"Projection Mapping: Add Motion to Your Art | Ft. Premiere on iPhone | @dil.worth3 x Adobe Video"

Hi, I'm Lucinda and as a visual effects artist everyone always asks me how I create my visuals for projection mapping. For this one I want to show you the quickest most portable workflow to create an animation. No computer, just Premiere on the iPhone.
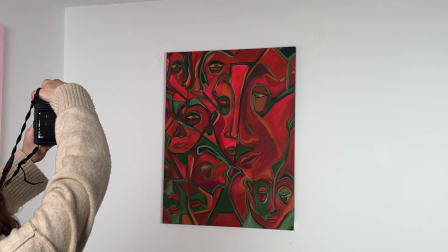(0:18)
I'm starting with a simple photo of my painting and this is the base and the cool part is how fast the Firefly integration turns it into motion.
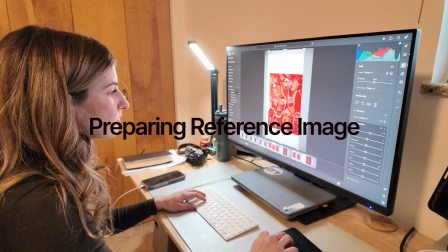(0:25)
Before I open Premiere I prep my images first. I start in Photoshop where I edit my base image and create a few simple masks.
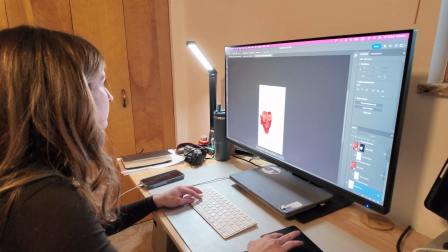(0:32)
This gives me different layers and variations to work with later instead of just one flat image. Once those are ready I pick up my phone and work from anywhere.
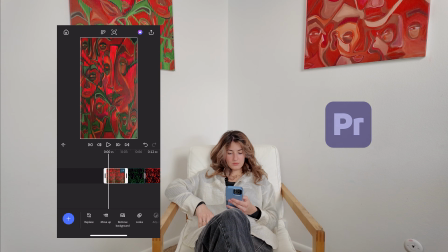(0:40)
I open Premiere on my iPhone and import the images I just made and that's my starting point for the animation.
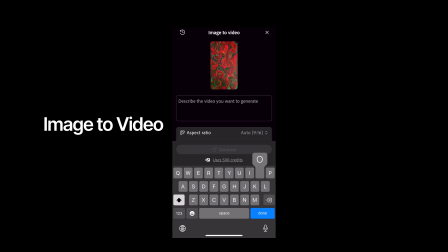(0:46)
From there I use the image to video integration available with my subscription.
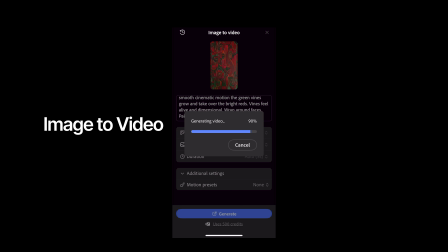(0:50)
I make sure everything is set to 1080p so it matches my projector quality and each generation is
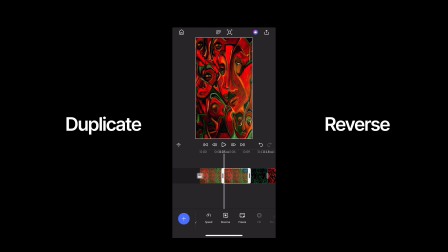(0:55)
about 5 seconds so once I have a clip I like I duplicate it and reverse it to create a seamless loop.
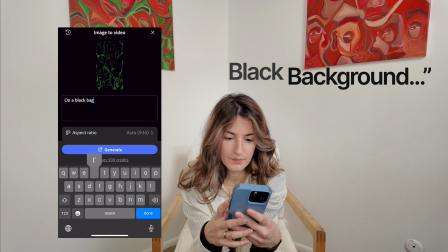(1:00)
When I'm writing a prompt I always start with a black background. That's how I begin every animation.
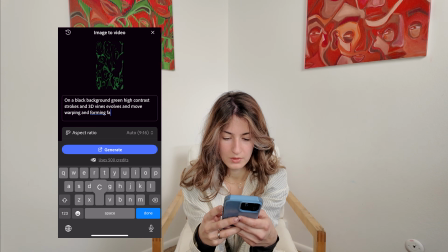(1:05)
I keep the prompt very visual thinking about motion, light and texture and how I will actually read when it's projected.
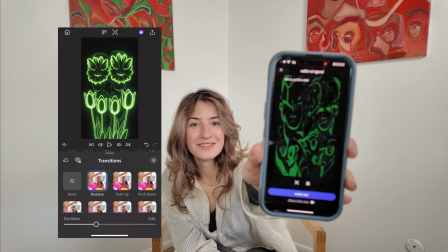(1:12)
Once the motion clips are generated I start editing. I arrange the visuals in an order that feels smooth and use a simple cross dissolve transition to blend them together. I also adjust contrast in brightness so visuals glow more when projected. One important setting I always change is camera movement. I set it to none so the animation isn't zooming or panning by default and that keeps everything clean and controlled for all projection mapping. Once everything flows nicely I preview the animation and then export it from my phone. It takes seconds like no time at all. Then I do a quick projection test. This is my favorite part seeing how the motion interacts. It's the fastest way to test new ideas before I commit to a bigger installation or animation process.
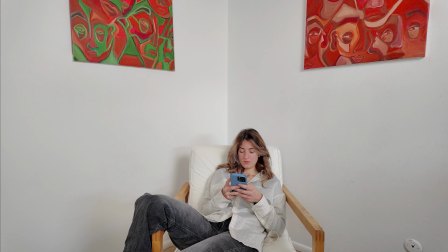(1:51)
And that's it. One photo premiere on my iPhone and the Firefly image to video generation tool.
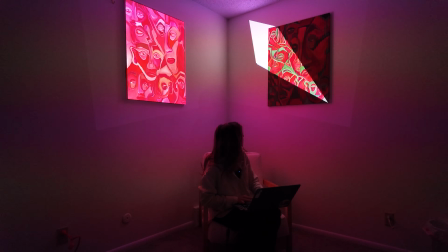(1:57)
And I've got a new visual ready for projection mapping. It's such an easy way to start experimenting with light in motion, so give it a go.